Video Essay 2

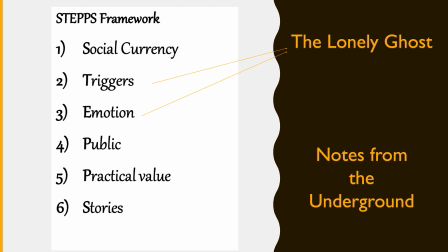250s
In terms of our second video, Notes from the Underground, we used an animation to tell 7 notes about Williamson's tunnels, promote the organization FOWT, and encourage more volunteers. The benefit of working on 2 projects in 1 semester might be that we can
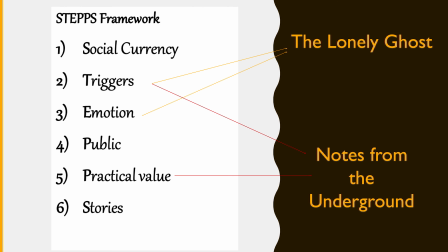267s
continue to use some effective contagious characteristics and make changes.
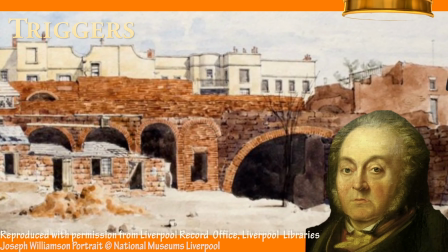272s
Consequently, we not only keep the triggers, but also focus on practical value.
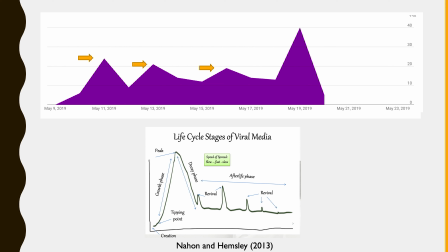277s
We use the fast-paced style of animation as a trigger. As a result, viewers may think of some popular short videos from YouTube and become more willing to share this kind of videos to engage more audiences. Considering the practical value,
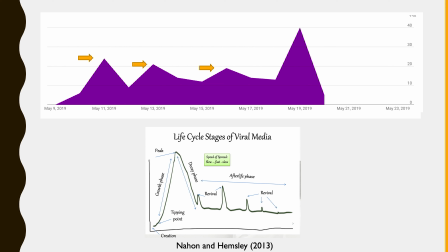293s
we clearly introduce some interesting knowledge about Williamson's tunnels and FOWT to call on volunteers consciously and naturally. In this way, the video would be more contagious because people will spread the word if they want to help others or think the content is useful.
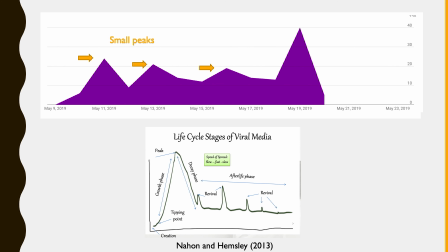309s
However, the life cycle shows that the effect of these two main characteristics is not satisfying.
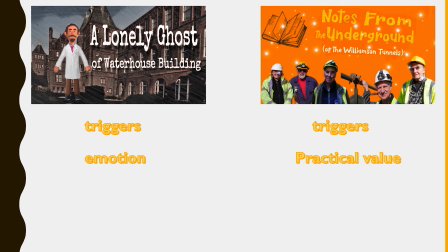316s
It didn't reach the highest peak. Instead, it only had some revivals, which might be because the video is less engaging for some of our audiences. However, since these two videos both have promotional purpose, it also suggests that the characteristic emotion might be more contagious and useful than practical value for promotional videos. Production and general characteristics. When we face some challenges to produce a video that should be engaging and meet clients' aims,
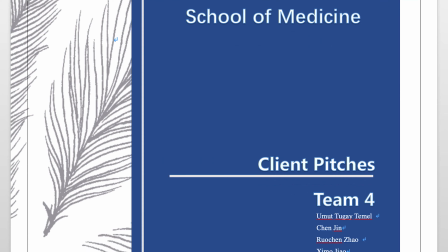346s
the general characteristics that are explored in Semester 1 are helpful,
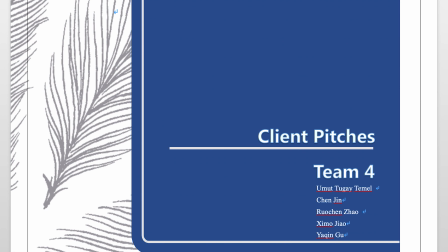351s
such as the engaging educational video and digital activism.
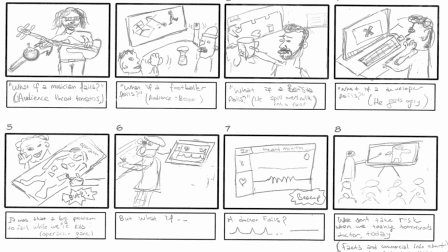355s
For our first video, The Lonely Ghost, when we started to write the pitches, we didn't realize the importance of general characteristics and neglected the feasibility of the genre. Our proposal 1 is similar to a public service advertisement that compares the failure of other professions with being a doctor,
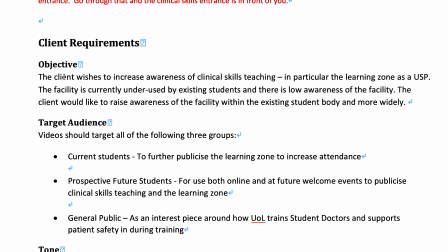374s
which reminds audiences to realize how trustworthy and professional is the School of Medicine.
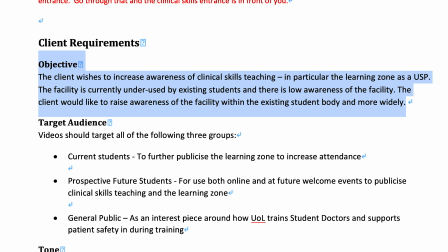379s
The clients rejected this genre because it might mislead target audiences to connect failure with the School of Medicine rather than meeting their aims.
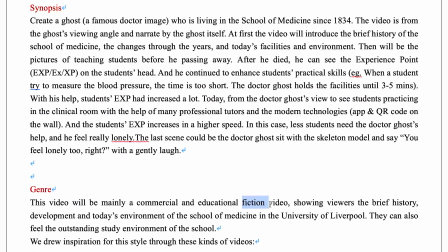388s
Although I personally appreciate this engaging idea a lot, one of the most important knowledge we learned is to meet the demands of our clients.
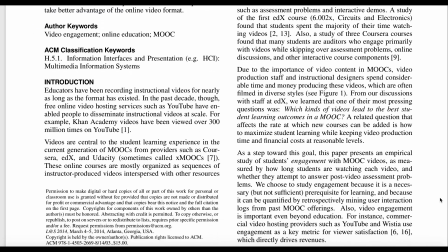396s
However, abandoning Proposal 1 means a more serious challenge because we perfunctorily designed the genre of Proposal 2 as a fantasy with some inaccessible technical elements, such like the game elements.
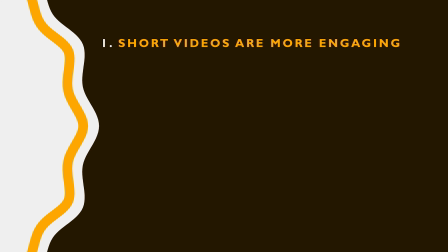409s
In an attempt to produce an engaging video and achieve these aims, we were prompted by Guo et al.'s engaging educational video theories.
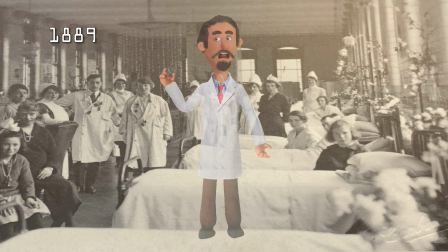417s
They indicate that engaging video should involve instructors talking head fast-paced speech in an informal setting. We achieve these elements by using fast-paced and enthusiastic voiceover, and the ghost doctor is used as the talking head.
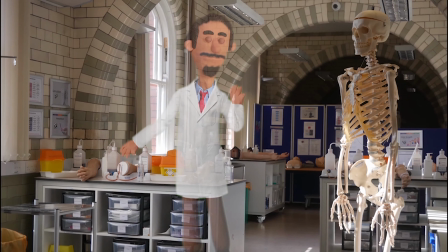433s
Moreover, although our script referred to the real experience of Dr. Thomas Thelwell formally,
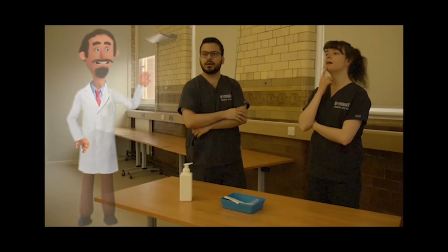440s
we also created the informal setting by keeping some slightly humorous elements, such like the conversation between ghost doctor and skeleton,
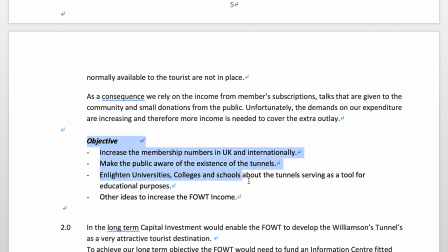448s
as well as the flashback with funny background music. As for the production of the video for FOWT, when our group discussed the video's aims with clients,
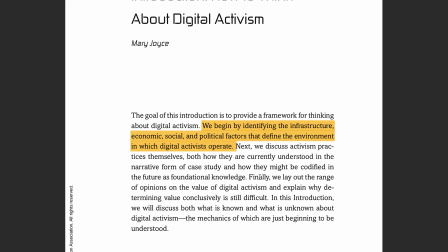458s
we figured that they are more open-minded and innovative towards the general characteristics.
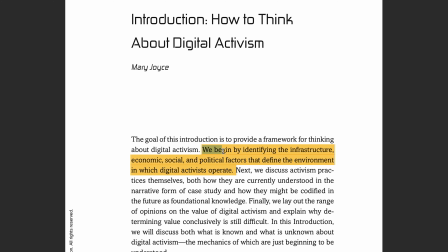464s
Consequently, they were encouraged to produce a digital activism to meet their aims.
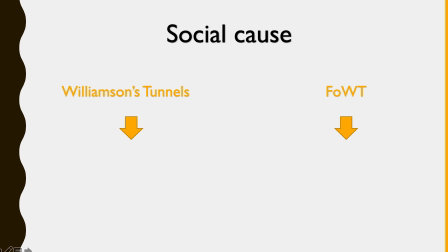469s
According to Joyce, digital activism can address social and political practice by using digital network infrastructure. Considering the client's aims, the social cause is that the annual Williamson's tunnels was being dug out,
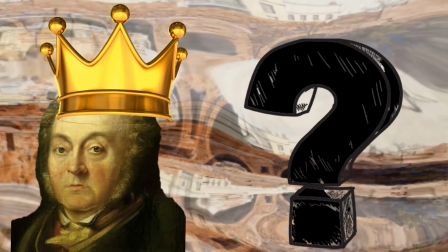483s
but the organization FOWT's volunteer work lacks of financial support and younger volunteers.